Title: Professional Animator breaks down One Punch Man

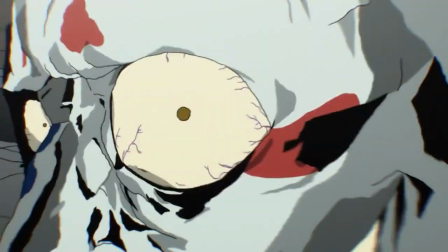0:00 Hey guys, welcome to the second episode of Amazing Animation Analysis.
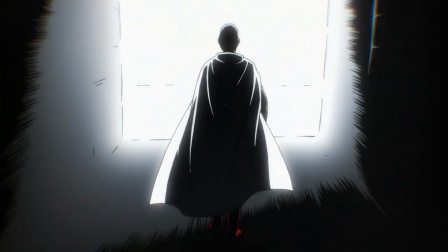0:04 Now, have you ever seen an animated show or film and thought to yourself, wow, this amazing animation is amazing.
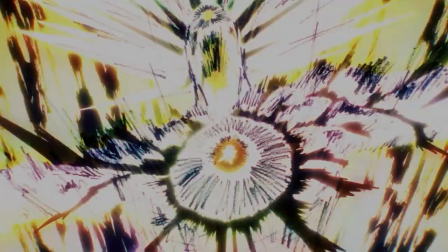0:11 But you're not really sure why it's so amazing. Well, in this show, I take that animation and I'll analyze it and tell you exactly why it's so amazingly animated.
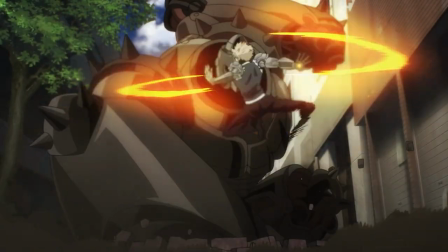0:19 And in this episode, I'll be analyzing the highly acclaimed anime series, One Punch Man.
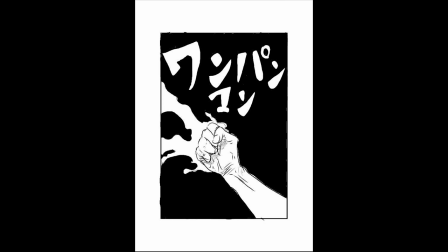0:31 One Punch Man is originally a webcomic and manga series created by One.
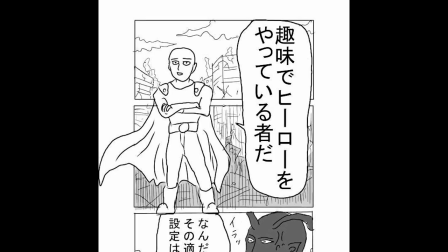0:34 It tells the story of Saitama, a superhero has become so powerful that he can destroy any monster of any faces with a single punch.
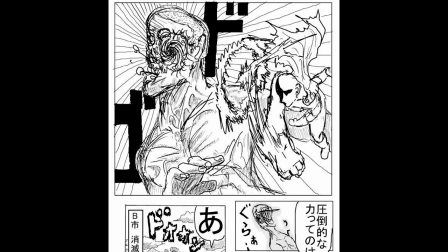0:41 However, his newly acquired strength poses a problem. Saitama can't find anyone that challenges him anymore and he's become pretty bored.
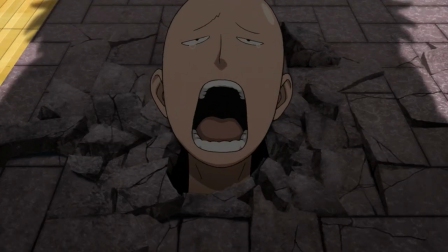0:48 The anime adaption of One Punch Man has been created by Studio Madhouse.
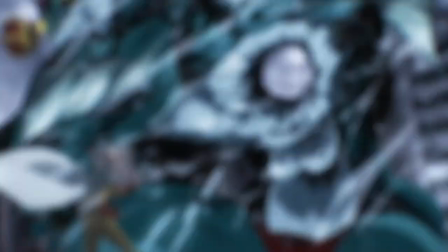0:52 The first season is 12 episodes long and they've really outdone themselves with the animation in every single one of them.
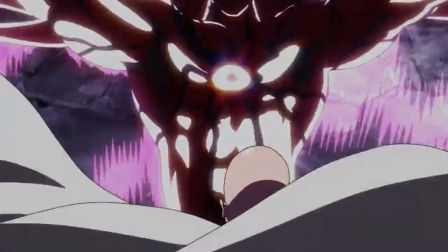0:57 There's so much amazing animation in fact that instead of analyzing the entire series as a whole, I'll start out by just talking about the very first episode.
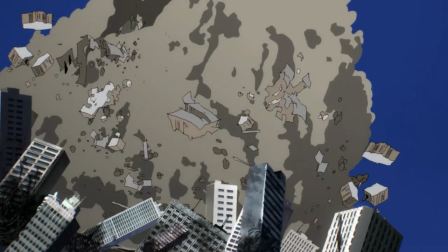1:05 I've grabbed all the shots and scenes from the first episode that I thought were interesting, well animated or a good resource to learn from.
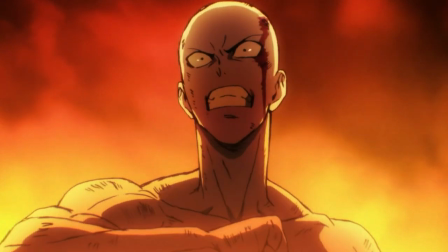1:11 I'll be analyzing each one of them in detail and then we'll find out why they're so amazingly animated.
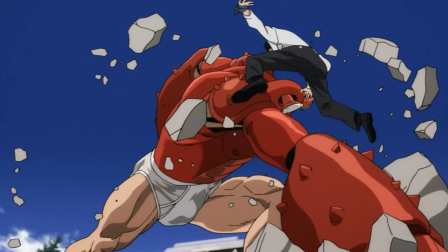1:16 We start off with this crab monster attacking Saitama. Saitama dodging it, jumping on his arm and pulling his eye out with his tie.
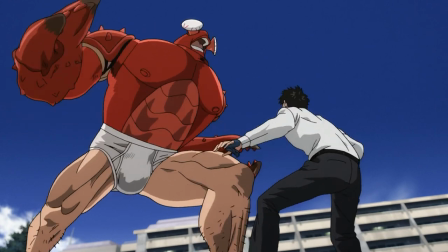1:23 The first thing I notice about the first shot is that the crab and Saitama are moving independently from each other.
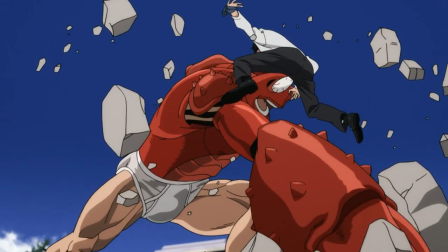1:29 What I mean is that they are timed differently.
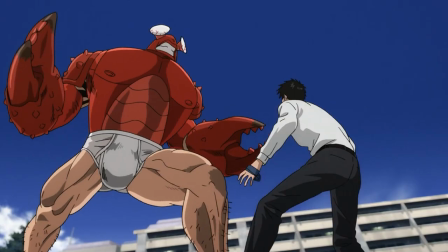1:31 If we watch this frame by frame, we see that the crab has two frames here, then Saitama has a frame there, then the crab again, until they sync up. This gives the feeling that they are both singular beings that act independently.
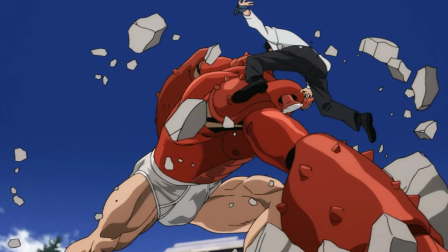1:43 This makes the shot feel more believable to us, instead of it being a shot that's been directed and animated, which of course it has been.
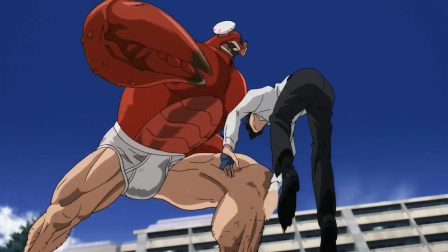1:50 Now let's focus on the crab monster. With a big downward swing, he throws his crab hand at Saitama.
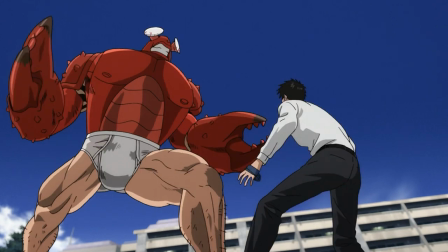1:56 Now, as an animator, what do we want from this attack? We want it to feel believable?
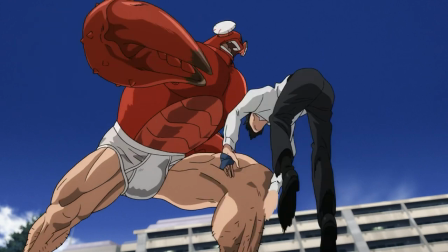2:01 We want the audience to think that Saitama is in real danger? We want them to think that if he doesn't get out of the way of this claw right now, that he'll die for sure.
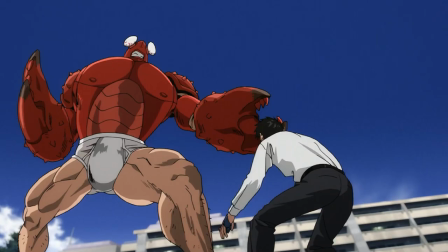2:08 This adds a feeling of suspense and excitement to the scene. One of the factors that makes this attack feel believable is the arc of the motion.
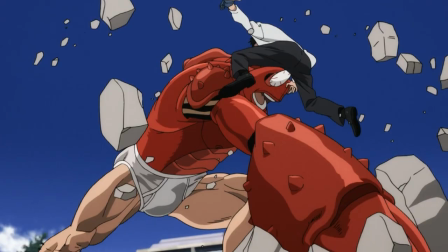2:16 Arcs in animation are very important to organic characters, and here's why. Let's take an arm for example.
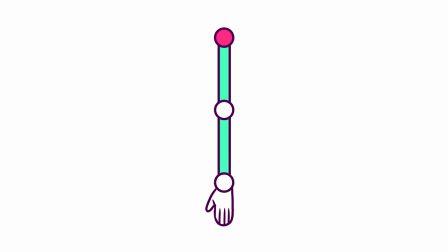2:22 The upper arm is attached to the shoulder, The lower arm is connected to the elbow and the hand is connected to the wrist. These are pivot points The only way the arm can move is through these pivot points and in an arcing motion Now of course not all movements
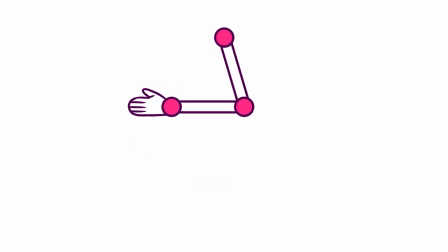2:36 are big and use the entire arm One can perform a stabbing action by only rotating the shoulder and keeping the lower arm and the wrist straight There
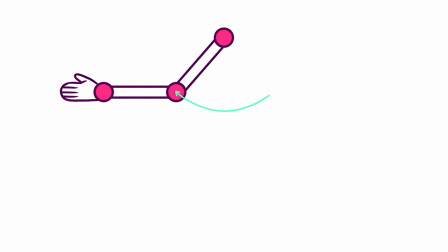2:43 is however always something that moves in an arc using arcs in animation makes the
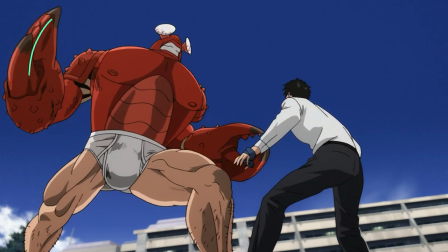2:48 character feel more organic and believable So we see that the Crab Monster's arm has a nice arc.
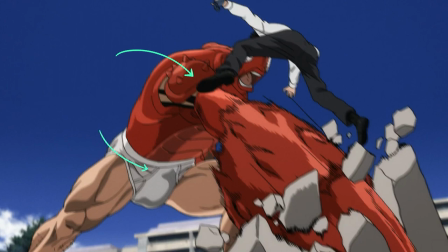2:53 This is caused by him turning his shoulder up and down and rotating his middle. The front part of the claw follows the arc, so it gives us a nice sense of a stabbing motion.
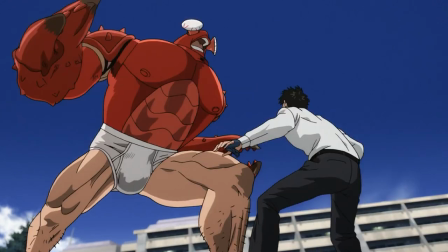3:01 The second thing is the weight. We want the weight of the claw to feel like it could crush Saitama.
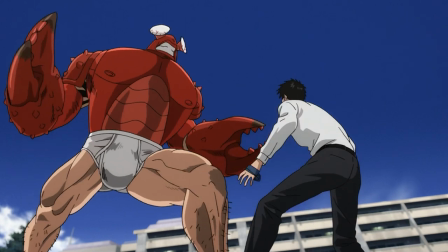3:06 This is done by making it feel like the claw is heavy to pull up and easy to drop down.
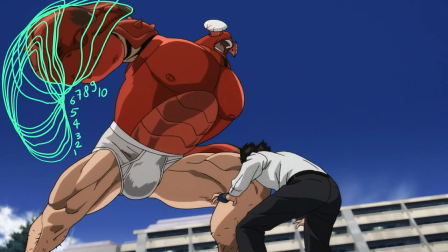3:11 The animators do this by having more frames where he has to pull it up near the top of the arc and very little frames to smash it down at the end.
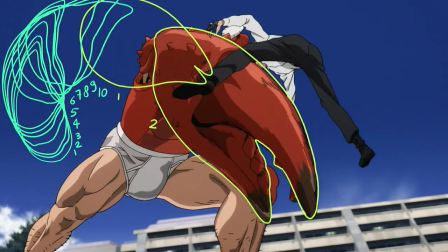3:18 The more frames, the slower the action. The less frames, the faster.
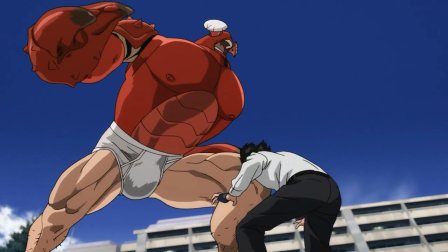3:22 Having more frames at the top of the arc also helps the audience register what's going on and what's about to happen, because everything in this shot moves pretty fast.
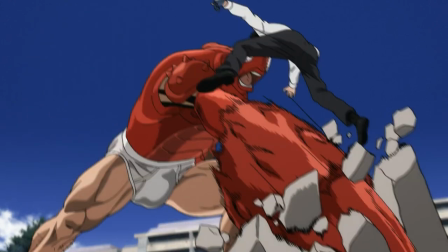3:29 It's also nice that he uses his other claw as a counterweight for the motion. The point is rammed across by having the camera shake and the debris of the concrete flying everywhere.
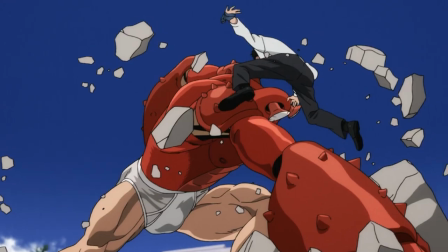3:38 This, however, is more of a secondary animation. If the arc and the weight are messed up, camera shakes and debris aren't gonna save the animation.
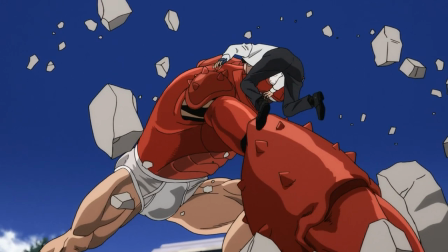3:46 The crab monster's arm retracts a bit because of his muscles contracting and the ground recoiling him back because of the impact.
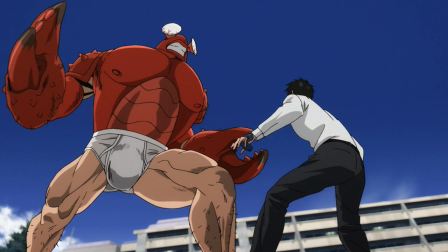3:52 Getting to Saitama. He gets up to see what's happening. He crouches down to get ready to jump.
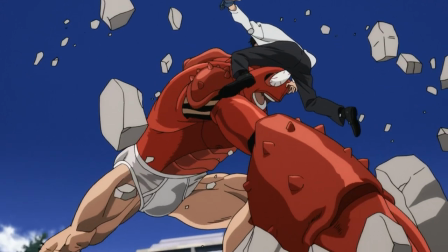3:57 This is called an anticipation in animation. He jumps up to dodge the claw and goes for the arm, which leads him to the next shot.
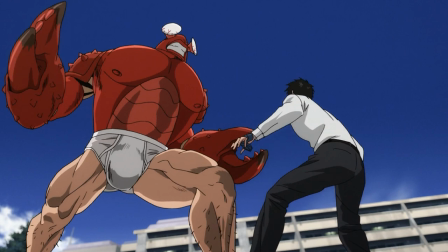4:04 The cool part of the animation is that the butt is the leading part of the jump.
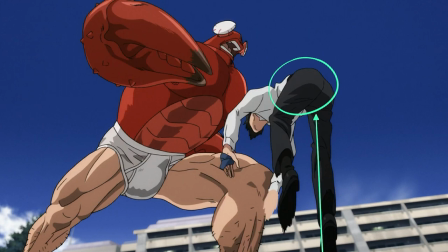4:07 This is because you jump with your legs and the main part that follows is your middle. The upper body of Saitama follows behind because he was in a crouching position.
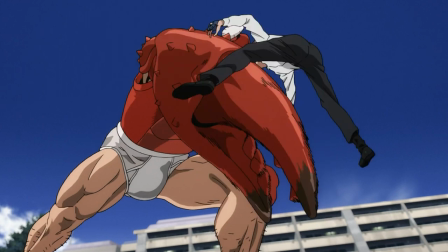4:14 I like how he actually has to spread his arms and legs in order to dodge the entire massive claw.
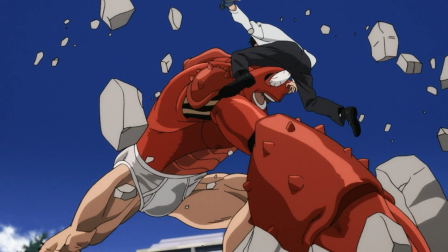4:20 Everything slows down at this point and the thing that moves the most at the end of the shot is Saitama.
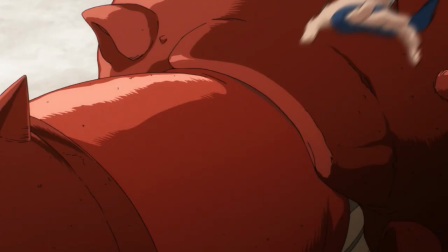4:25 His arm starts going towards the arm of the crab monster. This leads nicely into the next shot where you immediately see his hands come down on the crab's arm which he uses as a leverage to jump from.
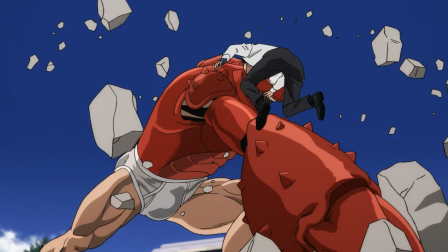4:34 It's important to note that if we didn't have these frames of Saitama moving that the audience might become confused as to what's happening in the next shot.
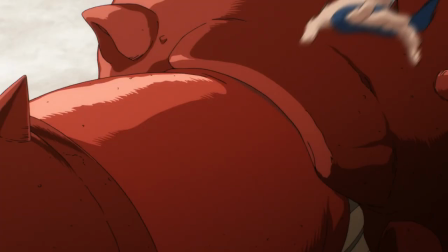4:41 Here's the transition without the frames at the end. It's not bad, but with the added frames it's definitely better.
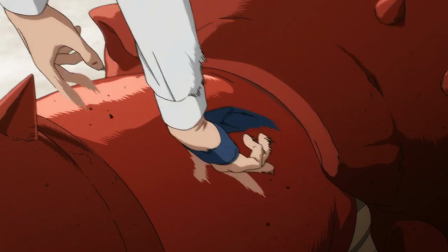4:51 Here's another nice anticipation before using his hands to jump up. I really like how these two frames work together. You can really see that Saitama uses his entire hand to the fullest to jump off the crab. This is because he pushes all the way back with his hands and closes them in the following frames.
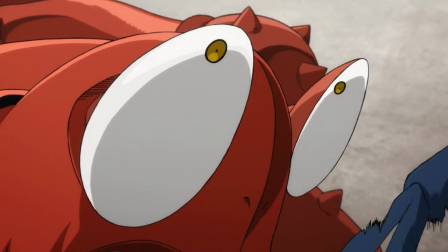5:07 In the next shot, we can estimate where Saitama is by following the eyes of the crab. The tie follows Saitama and pulls on the crab's eye.
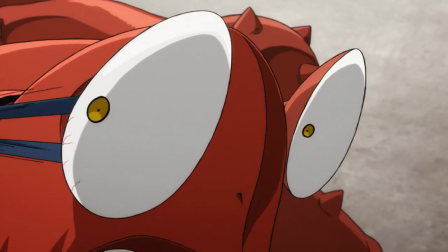5:14 The nice part is that the tie tightens around the eye and it takes a couple of frames before the eye is pulled down.
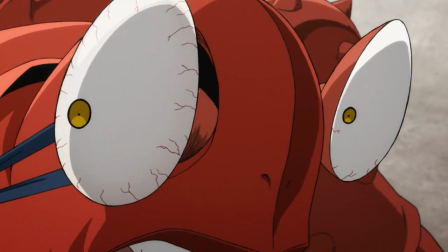5:20 This shows us that the eye is tightly secured to the crab's head and it takes a bit of strength to pull it out of its socket.
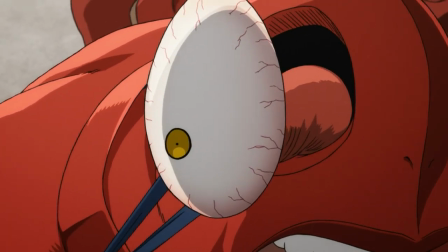5:26 It's also nice that at the end of the shot the tie pulls downwards so we know that Saitama is on his way down from the jump.
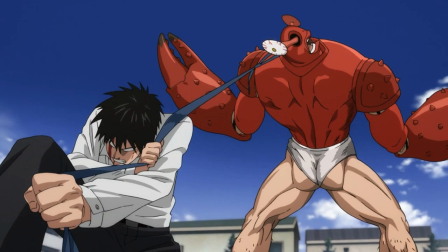5:32 This also leads nicely to the next shot where Saitama falls down and lands on the floor. This whole scene is just a really nicely put together choreographed action sequence.
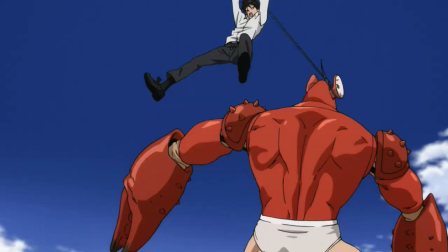5:41 In the last shot, Saitama starts at the top of his arc and falls down.
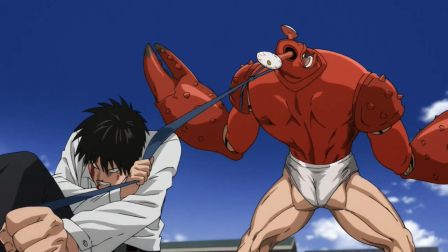5:45 He has more frames at the top and speeds up until he lands, where he pulls down on the eye until it eventually breaks.
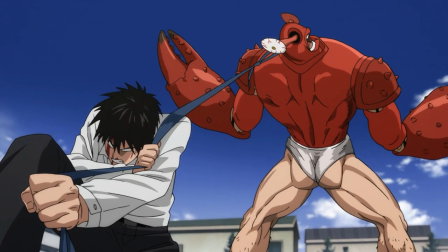5:52 The tightness is created by the tie in the eye being as tightly stretched as possible. This is done by drawing the tie very thinly. There is a nice little loop where Saitama tries to pull down on the tie and the crab tries to pull up and stand.
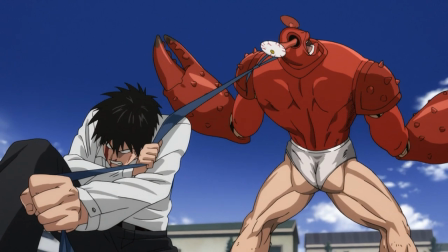6:04 They stretch as far as possible until the eye breaks. The stretching feeling is accentuated by vibrating the characters to give a sense of muscles pulling and spasming uncontrollably.
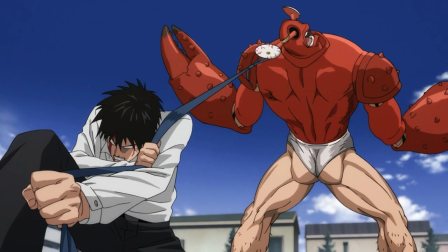6:14 In animation, this would be done by drawing the normal stretch animation first and then rearranging the frames to make it look like they're vibrating.
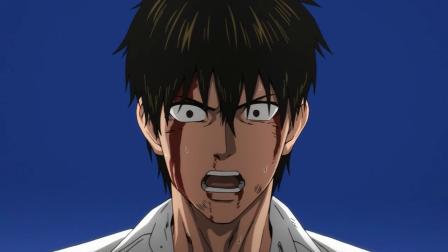6:20 Next up, we have Saitama breathing heavily. What's cool about this shot is that everything moves separately and in chain reactions.
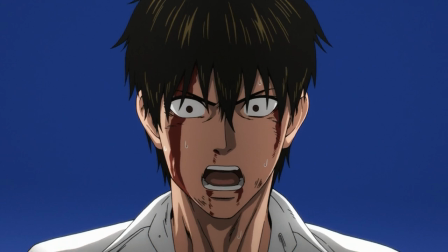6:27 The inhale comes from his body. His shoulders go up first, his head closely follows, his shoulders go down and his head follows that. It's all very subtle. What's also nice is when the mouth and the eyes open and close.
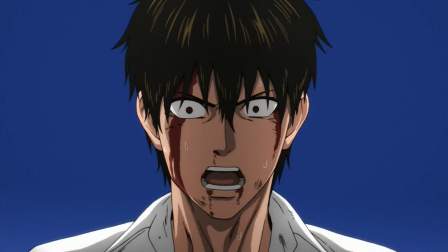6:40 His eyes and mouth actually first close when he inhales, widen when he's at the top of his breath and close a bit when he exhales. His head actually slightly tilts downwards when he's inhaling. This is accentuated by the eyes and the mouth closing.
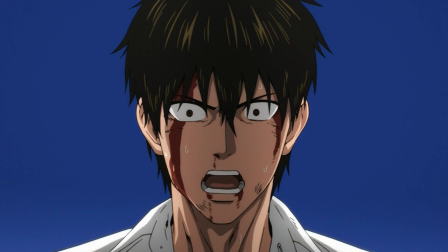6:53 If everything in this shot would happen at the same time, his head and shoulders going up while his mouth opens on the inhale, everything closes and goes down when he exhales, this shot would look way less interesting.
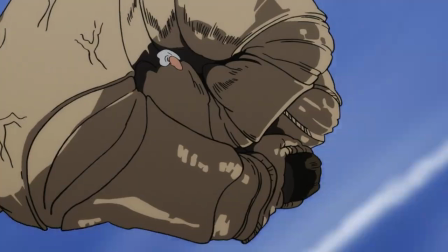7:04 Ok, so next we have a shot where Saitama gets grabbed, carried way up high in the air and thrown down on a building. What's great about the grab is that the hand moves in a giant arc. It goes up a bit too far and moves down in order to grab Saitama.
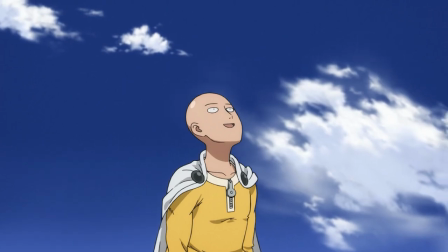7:18 I like the little detail where Saitama's cape moves upwards when the hand flies past him.
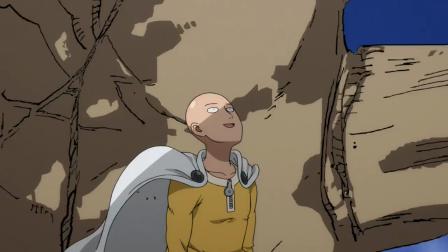7:23 This further emphasizes that the hand is massive because of the amount of air it displaces around it.
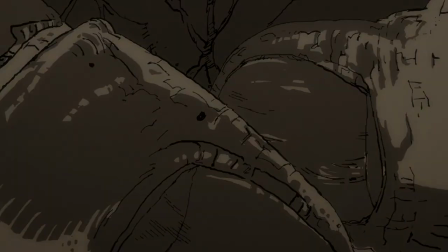7:29 Of course the fingers being closed around him in the foreground while the screen goes dark is awesome too.
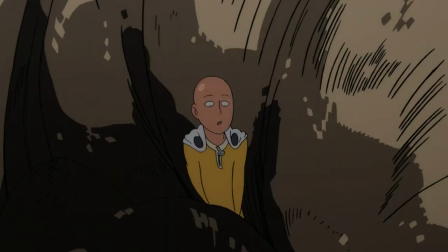7:34 What's nice about this shot is that we start off close to Saitama's head to show us what predicament he's currently in.
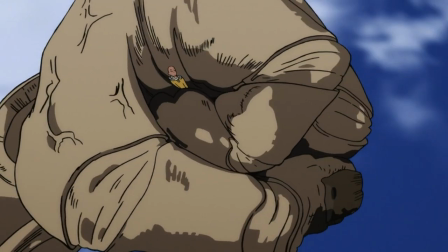7:40 The interesting part is that not just the background moves in this shot, the hand also erratically moves around,
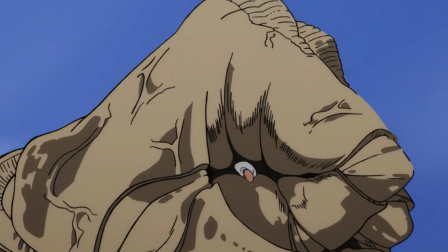7:45 showing us that the cameraman can't keep up with the hand's movement and has trouble following it because it goes so fast.
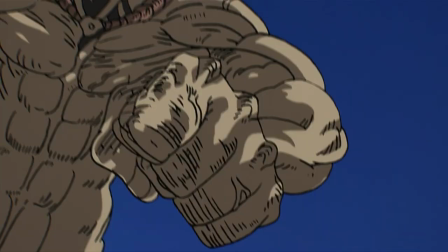7:51 The hand quickly moves out of frame to lean into the next shot. We start off close to the hand to connect it to the previous shot and zoom out to show the entirety of the giant.
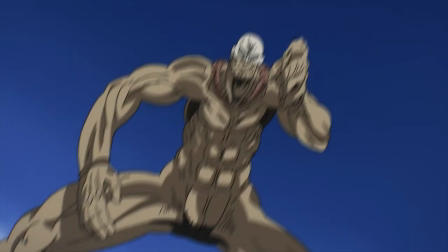8:00 The giant throws Saitama down and the camera still follows the hand to make the impact feel that more powerful.
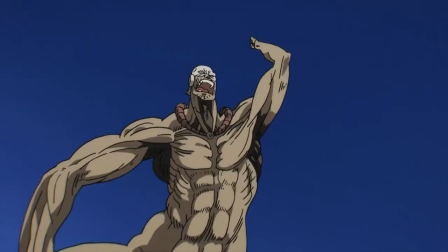8:06 It kind of feels like we're being thrown too. Before throwing Saitama, the giant has a really clear and nice anticipation pose. His arm is thrown back extremely far, so much so that his stomach is bulging out.